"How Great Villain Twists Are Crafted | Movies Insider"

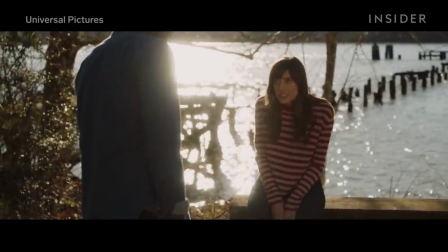8:13 And in Get Out, Rose is the one who suggests she and Chris go for a walk.
We're gonna go on a walk.
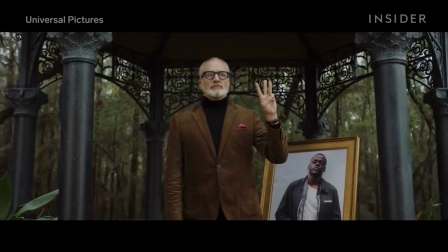8:19 Conveniently, right as her father is about to start the bingo auction to see who will get to buy Chris's body.
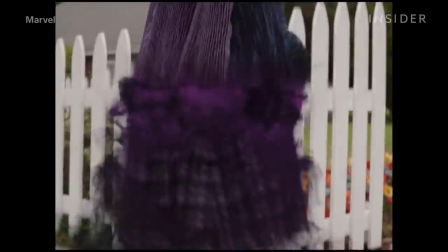8:26 But identifying a villain isn't just about what you see. Sometimes, it's about what you hear as well.
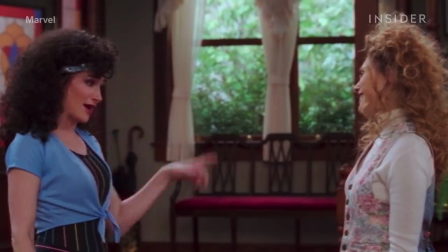8:32 Agnes certainly reveals a lot when she speaks.
The devil's in the details, Bev. That's not the only place he is.
Ultimately, if you decode what she's saying, you can see a lot of witch-like comments in her seemingly ordinary sentences.
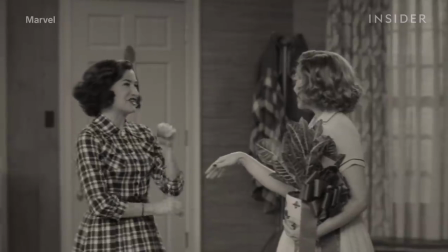8:48 I'm Wanda. Wanda. Charmed. I actually did bite a kid once.
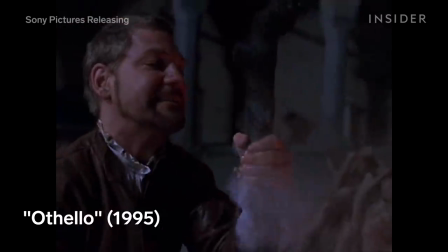8:55 Dialogue cues are a big villain telltale. Even Shakespeare's villains would say they were outright evil.
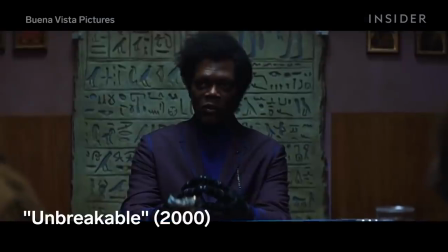9:02 How am I, then, a villain?
In Unbreakable, the main villain, Elijah,
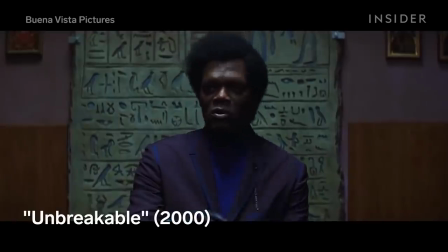9:06 accidentally gives himself away when he says that villains are typically drawn with disproportionately large heads.
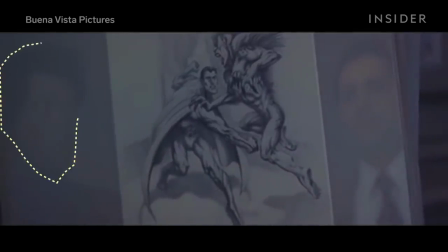9:12 If you look at his reflection in the glass, his own head is distorted to look much bigger than normal.
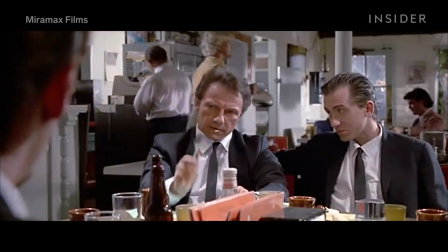9:19 It's even more telling when characters who are typically silent speak up.
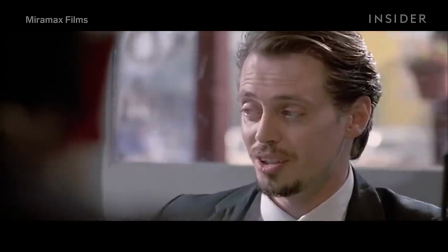9:23 In the opening scene of Reservoir Dogs, all of the characters are chatty except one, Mr. Orange.
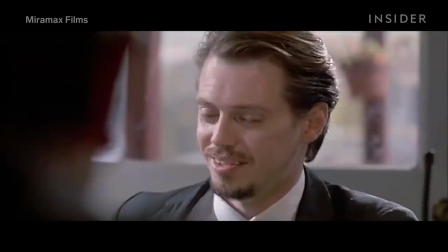9:30 But when he does say something, he's ratting on Mr. Pink for not paying his tip.
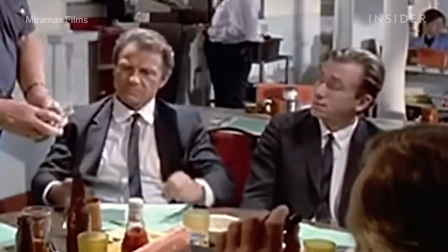9:35 Who didn't throw in? Mr. Pink. Mr. Pink.
Our first major clue that he is the rat.
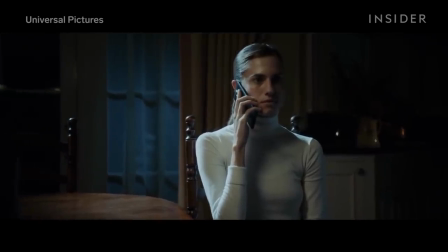9:42 In more subtle cases, music can also be used, like in Get Out. Listen to the song when Rose is buying pastries and heading over to Chris's apartment.
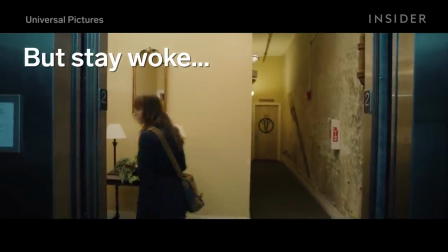9:53 The lyrics literally warn you that she is out to get him.
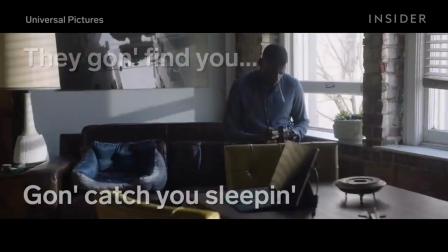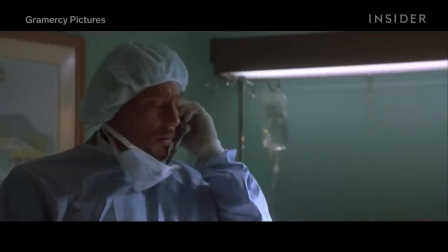10:02 But you don't always need a song lyric to spell it out for you. Sometimes you just need to break down a character's name.
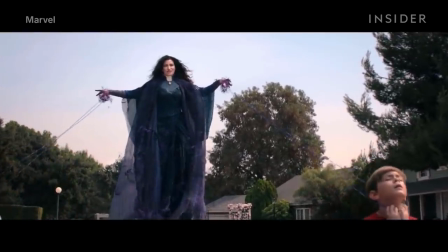10:10 In WandaVision, Agnes is actually a portmanteau of her real name, Agatha Harkness.
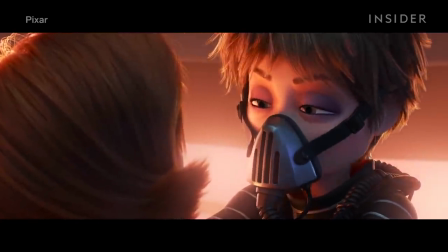10:16 In Incredibles 2, the surprise villain is Winston Dever's sister, Evelyn.
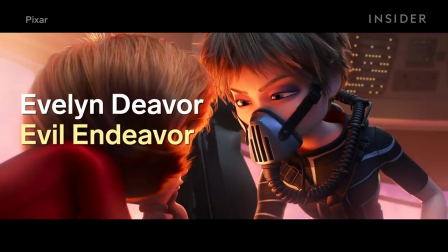10:21 Once you say her full name out loud, Evil Endeavor, you realize it wasn't much of a surprise at all.
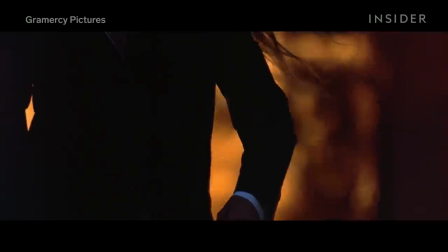10:27 And the usual suspects wouldn't have had much of a twist ending if you actually translated the name of the villain.
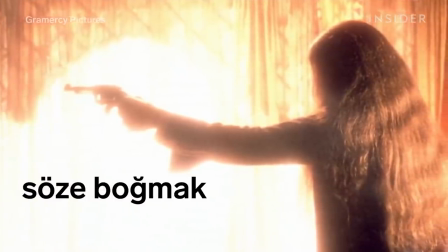10:34 Sizer Soze is derived from the Turkish phrase Soze Bomak, meaning to drown in words.
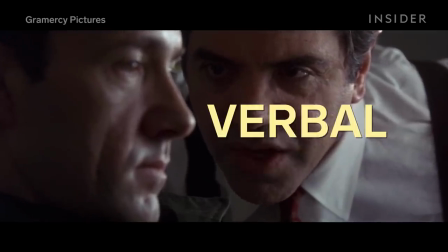10:41 Kevin Spacey's character's name is verbal, and early on in the film he plainly tells us.
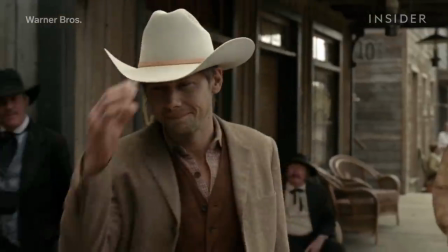10:46 People say I talk too much. Yeah, I was just going to tell you to shut up.
But knowing what to look for in a surprise villain can also ruin a TV show or movie.
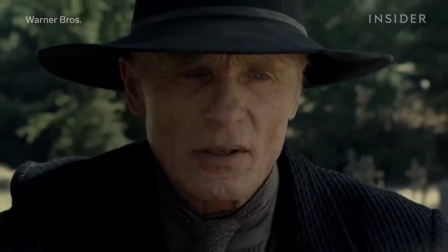10:55 And switching black and white hats can only be used so much. In each decade, it seems, the filmmakers kind of have to up the ante a little bit.
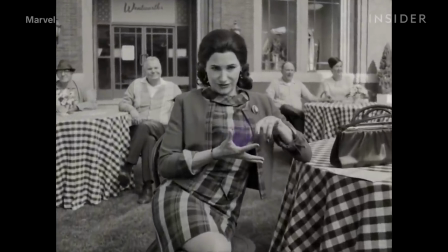11:04 WandaVision certainly plays with all these traditional surprise villain tropes. But Agatha's twist is more than just a classic evil reveal.
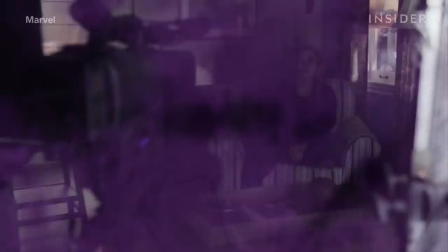11:12 Even though Wanda created the show, Agatha was the one directing it since the beginning. You have to come up with something new that no one's ever seen before. A twist that no one's ever seen before.
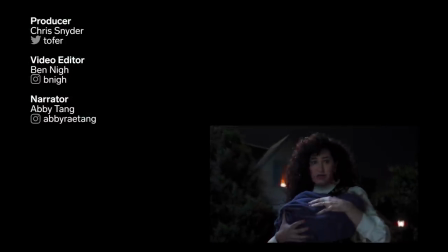11:25 And I killed Sparky too.